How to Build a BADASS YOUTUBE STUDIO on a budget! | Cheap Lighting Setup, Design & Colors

You guys are used to seeing this, right? But what a lot of you don't know is that this is it.
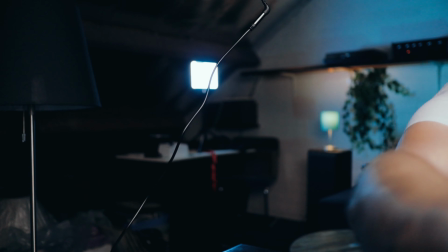Because if I pan the camera left and right, you'll see where I really am. It's an attic, and not a good-looking attic. It's an attic, full of stuff.
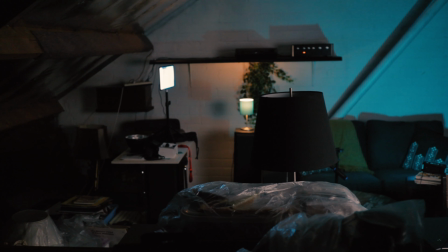So I thought it would be a good idea to show you how I built this relatively cheap YouTube studio setup. Now, instead of just giving you a tour, I'll also explain the thinking process behind it, because it's not all random. Let's break it down.
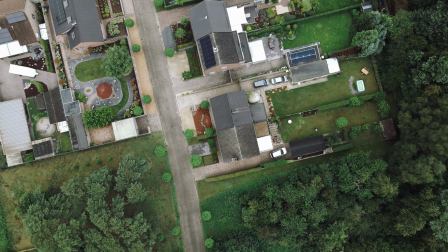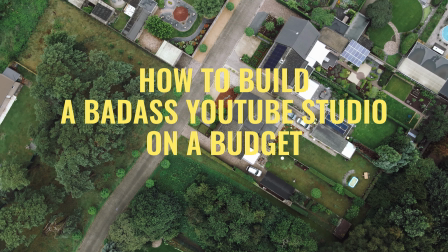Let's start with the space itself, and you don't need much. You could actually do with a lot less than this, but there is a but, because I specifically wanted that blurred out background, and if you also want a blurred out background, you need to make sure that you have distance between you and the background.
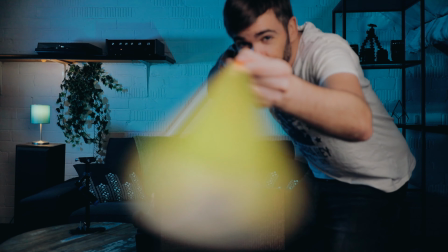What you also need is a fast lens. Shoot at 3.5 at a maximum, but better is 2.8,
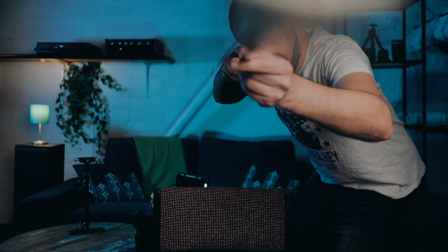maybe even 1.8, depending on how much distance there is between you and the background.
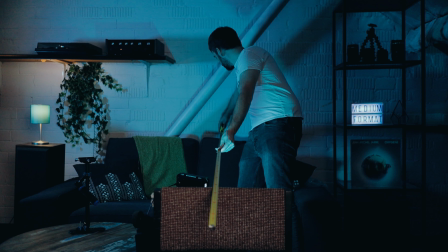If you're against the wall, it's almost impossible to get this look. I think I have around 10 feet behind me and then 3 feet in front of me to the camera. I shoot everything at f2, so there you go. And for the actual decoration of the background, it's all up to you. I didn't buy anything. I worked with what I could find here in the attic and what I already had.
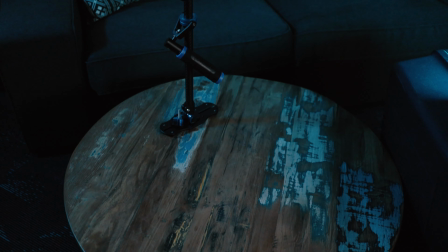So let's take a look what we have here. There's this coffee table that we already had.
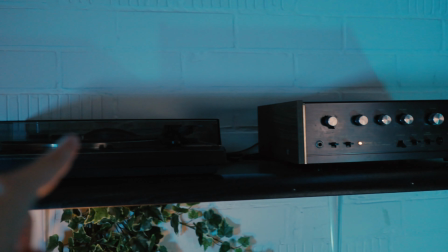Then this super old record player and amplifier. Now I have to say though, this looks pretty cool.
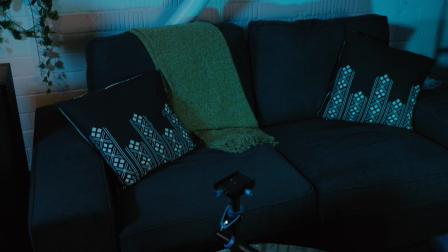I was lucky that it was already here in the attic. Then I also put a couch here in front of the wall to break up that big white space a little bit. And the great thing is that all of this doesn't have to be brand new. It's in the background and no one will notice if it's a brand new couch or an old beat up couch.
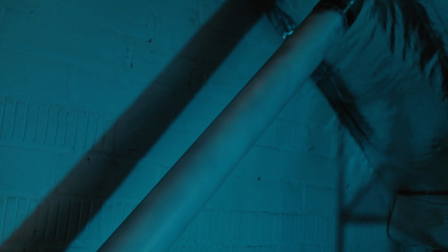Then there is this drain pipe that was dark gray. I just bought a can of white spray paint.
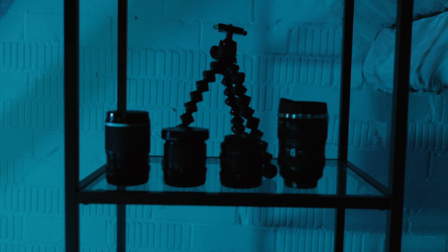Boom. And over here some glass shelves with some of my lenses and other stuff.
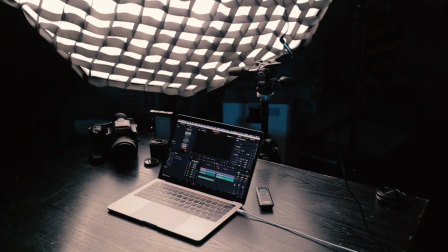And then here, this is the table where I sit most of the time. Also super old, I found it here in the attic. So you don't need to buy anything to build a nice looking background. If you really can't find anything, maybe go to a secondhand store and buy some things for a few bucks. Be creative, it's all about improvising. There are so many possibilities. But yeah, so the most important thing you have to remember is that if you want that depth, that blurred out background, you have to make sure that there is some distance between you and the background, the wall. Oh, and if you have a space that's literally like here, this is it, then set up your camera, frame your shot, and then build your background. It's a lot easier to make a nice composition. Also, record some test footage once you have set up something, because then you'll see things that you didn't see in real life.
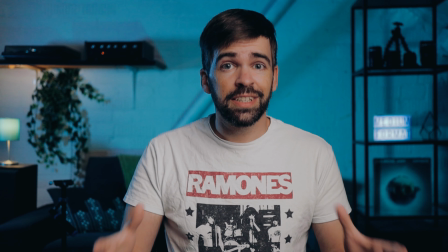You know, it's not a coincidence that I'm sitting right here.
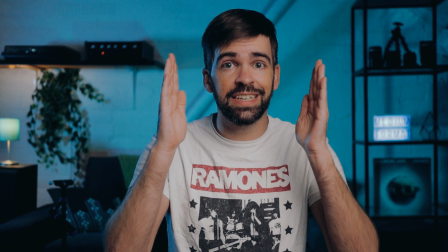I put the chair and the table here so that my head, my face, is in the middle of this blue empty space behind me.
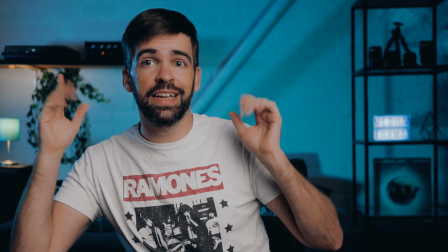If I move a little bit to this side, then the amplifier creates a distraction behind my head.
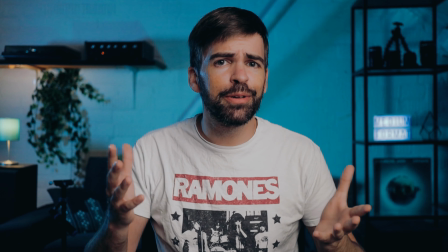I don't like that. Maybe you think I'm going a little bit too far, right? Perfectionist? But these kind of details really make the difference. Whenever you think you have the perfect setup, check it on the big screen for those details. Okay, and now the important stuff, light. If you want the best results, then you'll have to make at least one investment, and that's right here, the key light.
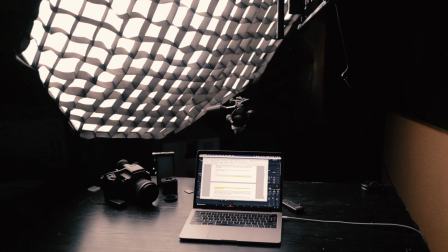So I have the Godox SL60W, and it's all I need for these kind of videos.
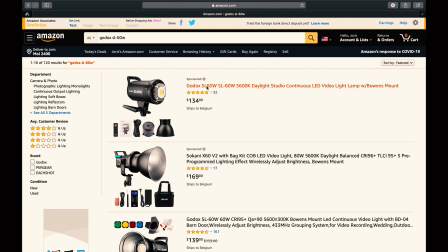Bought it on Amazon for $135, add a little bit more for a cheap light stand and a softbox, and that's it. The softbox is very important because that's what gives you that nice soft light, and as a general rule of thumb, the softbox should be the same size as your subject. So for these kind of videos, it's like this. I bought a 120 centimeter softbox. I'll link a review to the Godox and the softbox up here somewhere. It's an awesome little setup if you don't want to spend 4 or 5 times more on an aperture light. So that's the minimum you need to invest, the key light. Really important. I think for everything, the light, the stand, and the softbox, I paid something around 220 bucks. Something like that on Amazon. You'll find everything in the description, by the way. Okay, and now the background lights, and that's where you can get really creative.
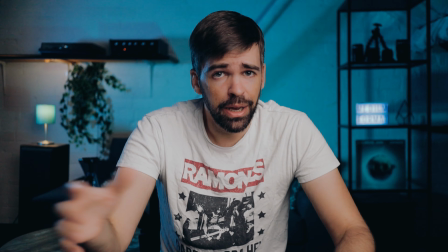At the moment, I'm going for, as you can see, all blue. Maybe it's a little bit much for some people, but I don't know, I like it. And I'm trying out a different setup every few weeks, so you might see it change once in a while. Anyway, what you need is colored lights, an RGB light.
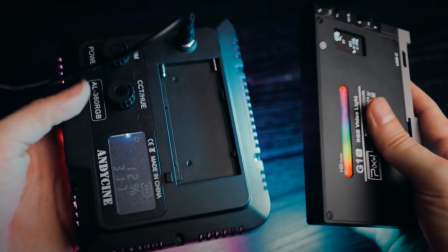Again, I'll link a review to my favorite one up here somewhere. And these RGB lights are super useful not only for making the background blue.
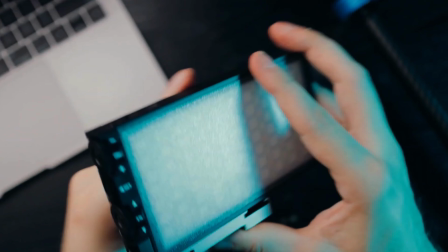I use them for all kinds of stuff.
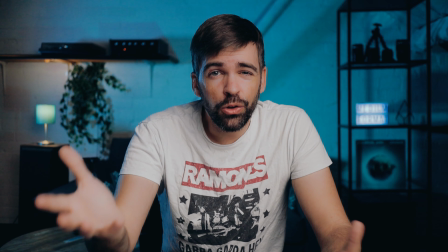So I have one in the background, making the wall blue there, and then I also like to add a little bit of blue light here, on this side of my face.
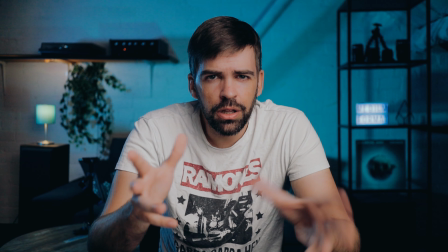I don't know, I like it. It looks a little bit futuristic, techy. But here's the thing, you don't really need an RGB light if you can't afford it or you don't want to buy one.
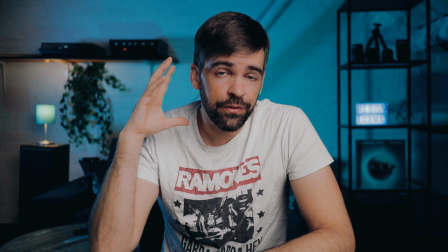Normally I use one here too to light this side of my face, but now I went back to my old setup.
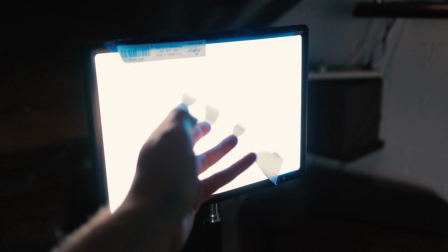I'll show you. See, it's just a cheap white LED panel covered with some blue translucent plastic.
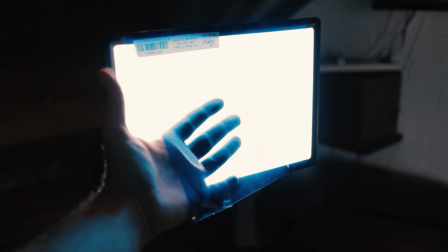I bought this in an arts and crafts store for, I don't know, 60 cents. And the cool thing is, this doesn't even have to be an LED panel.
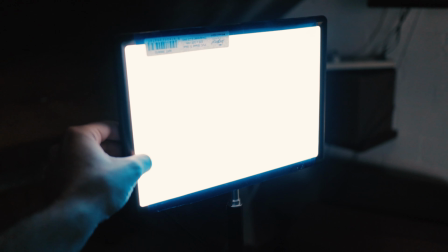You could also attach this to a table lamp or any cheap light bulb.
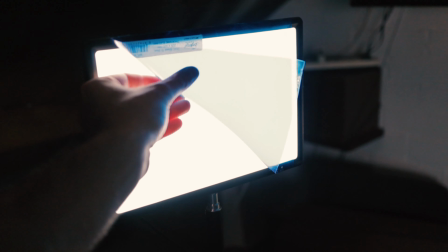And for the plastic, you can pick any color you want. Now, there's a reason why I use blue.
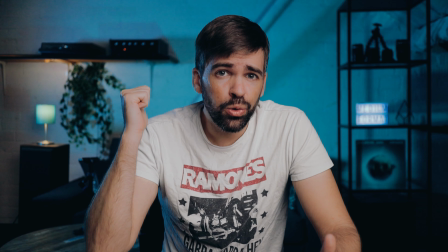It's because it contrasts nicely with skin colors. If that wall would be red or yellow, the look would be totally different.
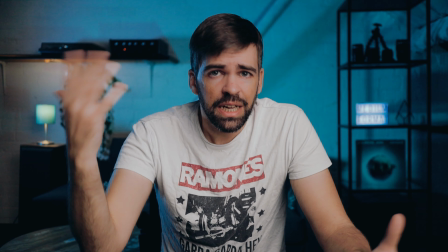Also, just a white wall looks really flat. That's why I picked blue, for a nice contrast.
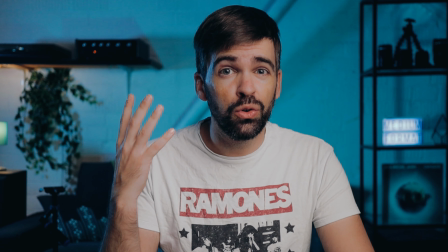It also doesn't have to be powerful, guys. I know it looks very bright and blue, but the power is set at, I think, 15% brightness.
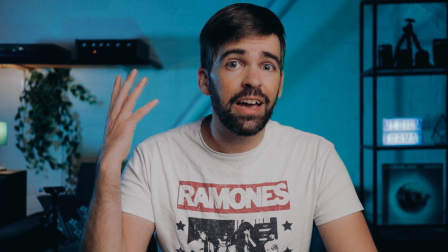That's it. I can't show it right now, but in real life, it looks a lot less blue than on camera.
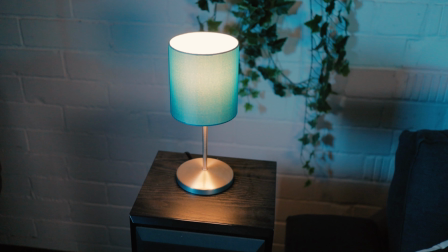It's a little bit deceiving. Okay, and finally, there are two atmosphere lights.
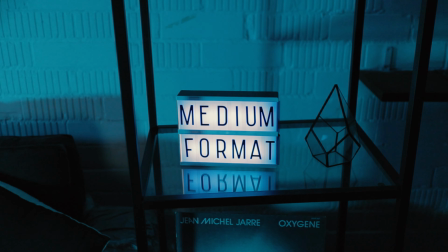This tabletop light here that we already had, and this light box that we also already had from IKEA, I think. And that's basically it, guys. So you don't need to spend $1,000 to create a nice looking studio setup. Just improvise and be creative with what you already have. The background is super important, but the viewers won't see the details.
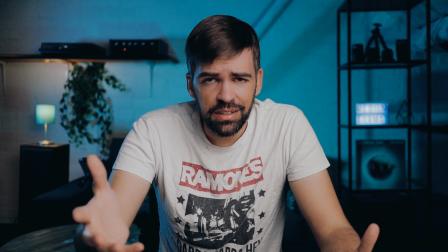They're not gonna be like, huh, that's a really old couch back there. They can't see it. All of that stuff is there to create texture and an atmosphere.
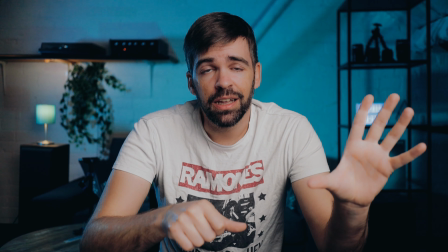That's it. The only investment you should do is the key light. That's really important for that nice soft light. And the lights in the background, again, you could just improvise there with what you have. A simple light bulb with a colored piece of plastic in front of it, it works fine.
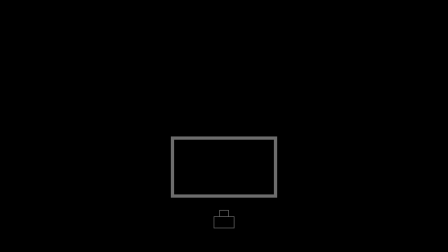Let me just show you a map of the setup right now, what you're seeing here. So we have the table where I sit, the key light right here.
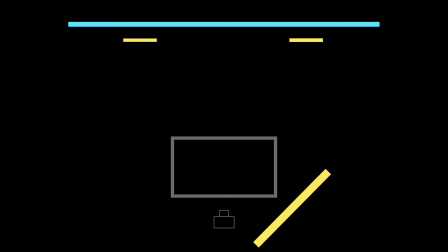Here's the background wall with the two atmosphere lights. Here's an RGB light making the wall blue. And here's the rim light coming from behind me. Now, I tried, and you can even make it work with just one light here in the background.
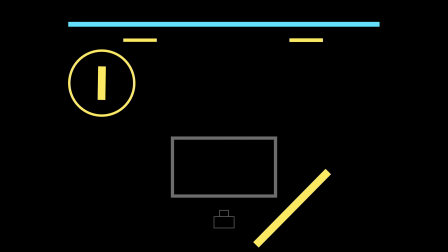If you point this light here so that it lights the wall and yourself, it works. And that's it, guys. That's the simple, relatively cheap setup that I have right now, but it works just fine. Always remember that people at home don't see everything around it. Thank you so much for watching, and see you in the next one.